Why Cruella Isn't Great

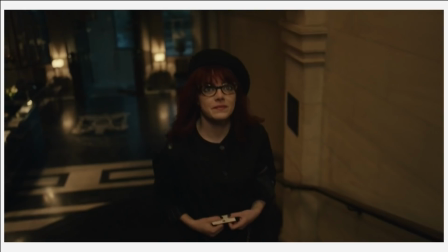Obviously, it feels like a Disney movie because one, it is a Disney movie, and two, it's about a story that originally came out of a Disney movie.
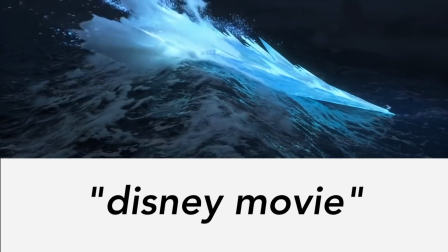The term Disney movie has been redefined for me over the years, and I look at it more as a movie that does not function on its own,
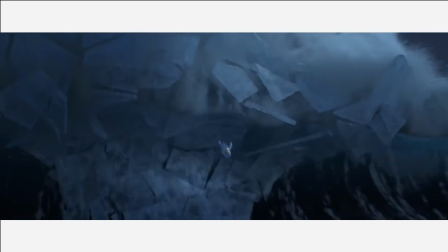but is instead a piece of a larger franchise that is meant to sell toys and have sequels for the next 10 years.
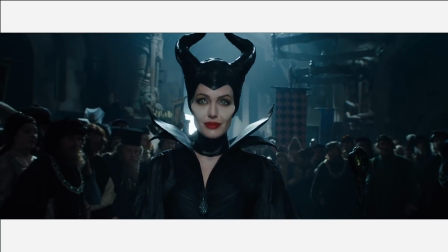Movies that, no matter how much exciting talent is behind them, ultimately feel like they were made in a factory.
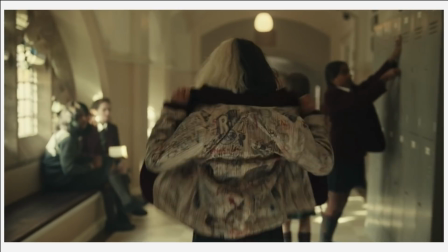And Cruella feels exactly like that. The one side of this that really felt like it hammered home the punk aesthetic to an extent was the costume design.
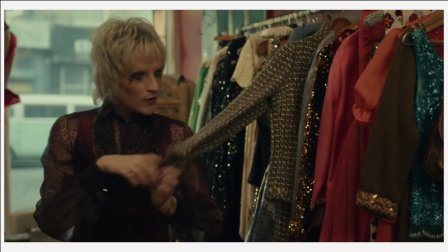I thought these costumes were pretty fun and consistently interesting to look at, especially anytime Cruella crashed one of the Baroness's events.
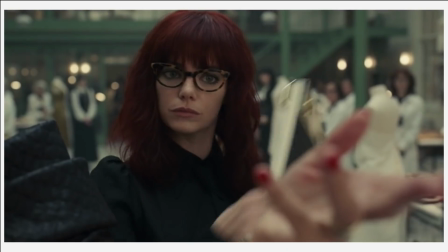Those scenes were great, and I'll say it, I got goosebumps. But again, the grittiness and the vulgarity isn't there.
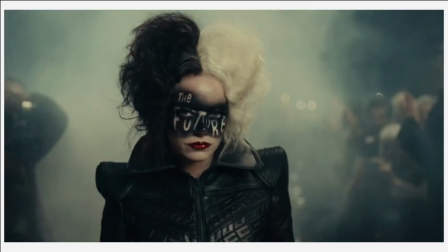Which, I know it's a kids movie, but what's the point of trying to act revolutionary if you're not gonna do any of the things that define the revolution that this is about.
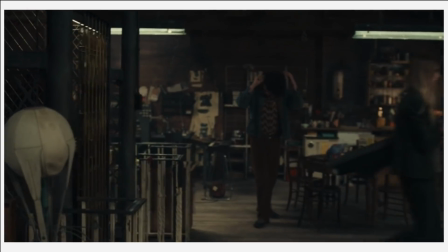Maybe it's something to do with the cinematography, but anytime it feels like the film leans into doing something punk,
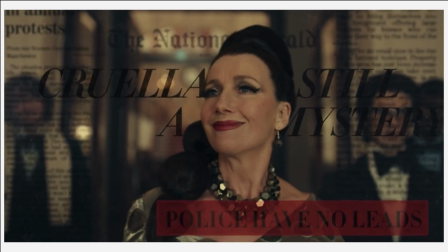whatever that means, they pull back and things turn sort of whimsical, that classic Disney feel,
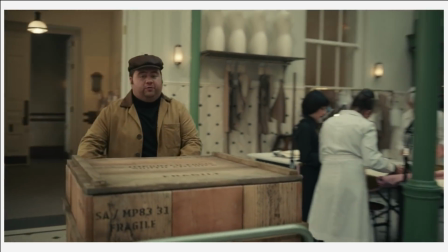you know? Which would make sense for a remake of 101 Dalmatians or Cruella 2, whatever they're calling this next one, where she goes full Cruella de Vil, but this is the origin story.
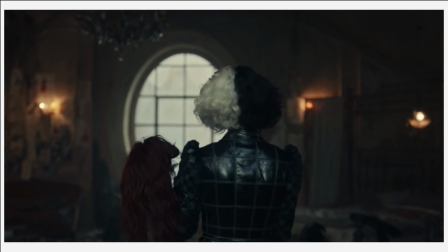She's not supposed to feel like something more than that yet. How do I explain this?
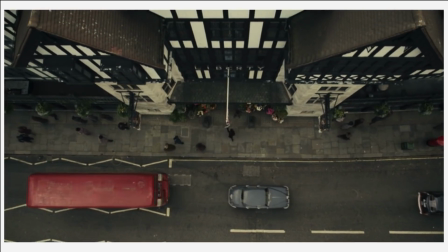Well, okay, there's this really long one-shot sequence in here that takes us from the top of the building to the bathrooms to show just how at the bottom of the system Stella is.
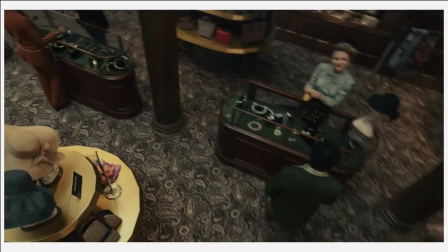And this is a scene that really just summarizes, I think, everything I do and don't like about this movie.
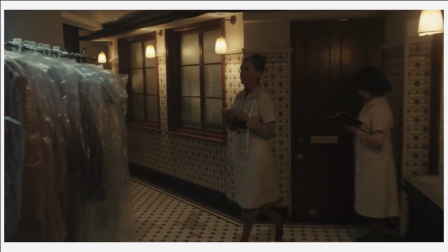It's like, sure, man, it's impressive and I guess mesmerizing to watch this long, extremely well-choreographed shot.
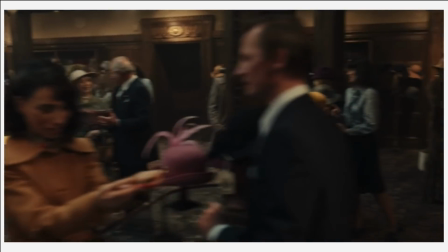I'll ignore the fact that this movie has Lion King money behind it, so they literally had all the financial freedom in the world to do anything they wanted to do, but yeah, it looks cool.
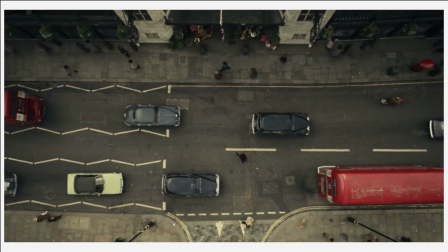And it's got a fun song behind it too. We'll talk about the music in a second. My issue is, what on earth is this supposed to tell us besides Cruella is at the bottom?
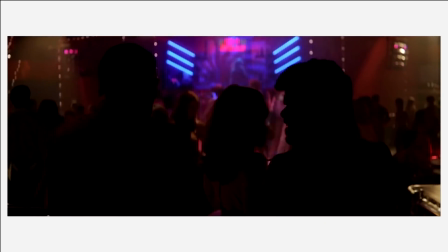There's a difference between how we see a world being built with patience and time when this technique is used in Boogie Nights,
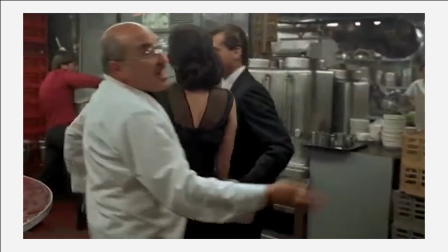or how much character development is happening for a singular character in Goodfellas,
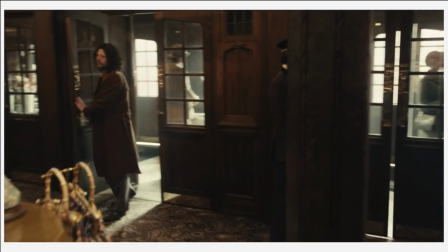but here we're just kind of whizzing past shit for no reason, taking so much time to get to a place we already knew she was in.
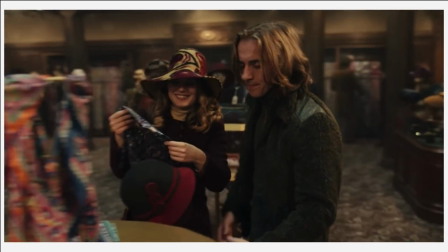By the end, you're like, okay?
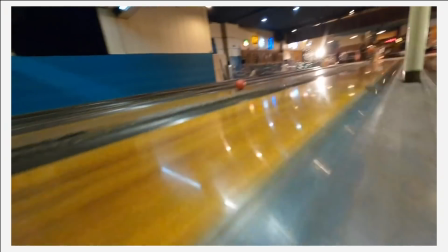Yeah, it looks kind of sick, but so does that viral video of the drone going through the bowling alley, but there's no plot development happening there.
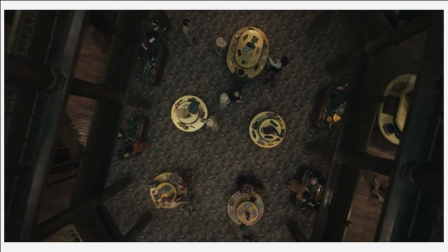I'm glad we get fun stuff like this out of a Disney movie, but I just can't look past how empty it left me feeling, which is exactly how I feel about most scenes in this movie.
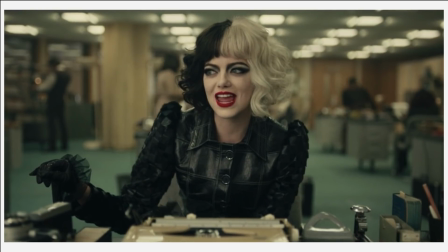It irritated me, and okay, not to be that guy, boy did I want to avoid this at all costs,
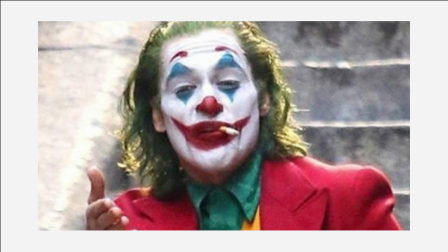but I'm gonna bring up Joker, and I'm gonna talk about something that movie actually did right.
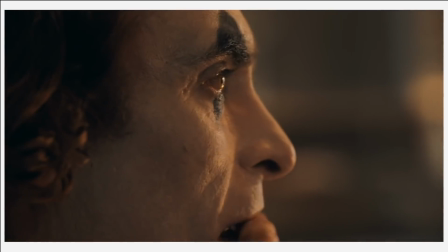I think Joker is also a very empty movie. We've heard that a million times, but I've always thought that it was a movie that knew how to build a rich mood,
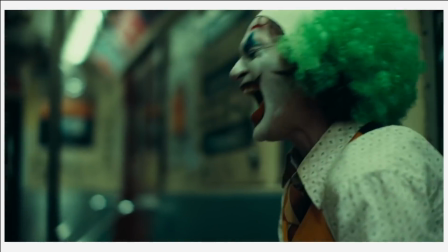albeit a mood that has been done before and is just a modernized version of it, but a mood nonetheless.
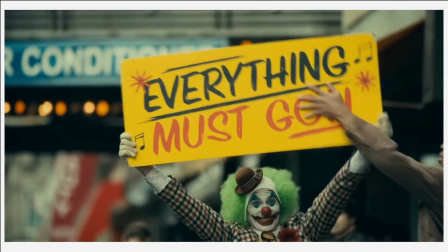It feels like a movie that came from a singular vision. It doesn't go very far with it, but it does capture this feeling of Arthur being at the bottom of society.
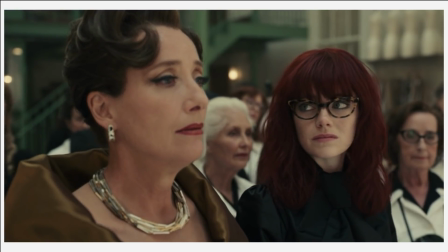It feels hopeless. And I'm not saying I wish Cruella was Joker, I'm not saying that at all.
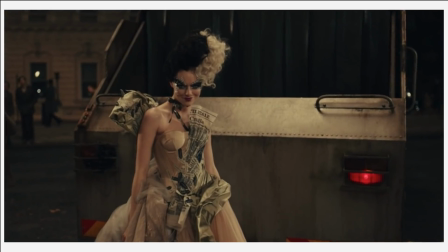And as cool as it'd be, I don't even think I'm wishing this was rated R. I wish this movie had an actual vision behind it,
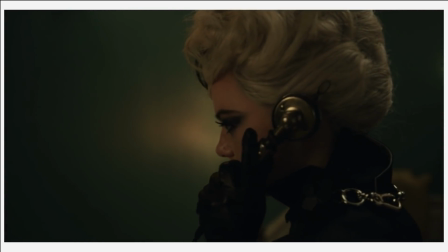instead of the vision of a bunch of Disney executives painted across every scene that could have been something interesting.
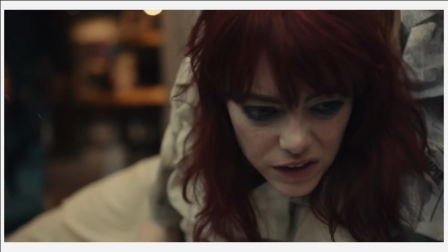As for the actual Cruella character, Cruella is not a redeemable person.
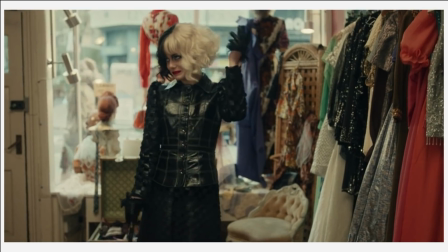And the film sort of acknowledges that, kind of, but not fully, because they had to make her likable enough for there to be a sequel.
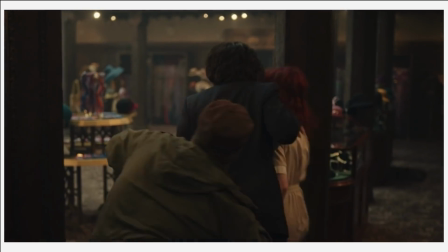But so if you're gonna have a dislikable character, you may as well lean into it, make her life miserable, and then make her actions evil, but have a strong motivation behind them.
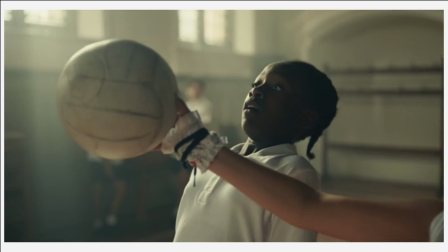That's like the bare minimum of creating an anti-hero. It's part of why I actually had high hopes for this, because Craig Gillespie actually just recently kind of nailed a film that tells this exact kind of tale, the real-life story of Tanya Harding,
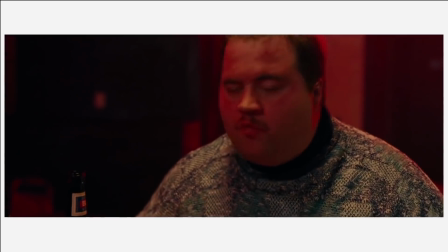where she came from, and why she did what she did. Tonally, that movie is super snappy, but it fully gets the tragedy of the situation,
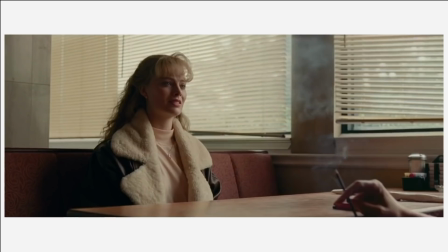making for a very entertaining flick about a person we don't necessarily root for all the time.
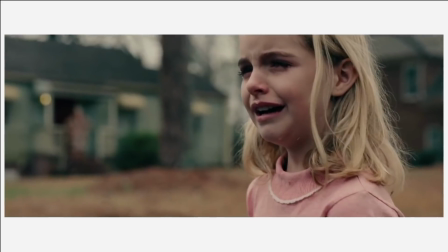Most importantly, we feel like we get a full picture of her by the end. So obviously, when watching that, you're like, hell yeah, he should direct the Cruella de Vil movie.
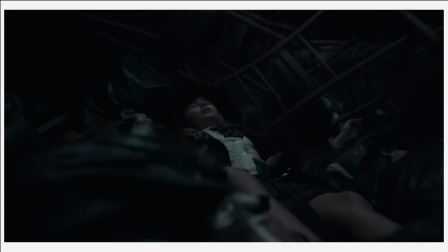And he did, but instead of watching a Craig Gillespie film, it feels like it's just a Disney movie.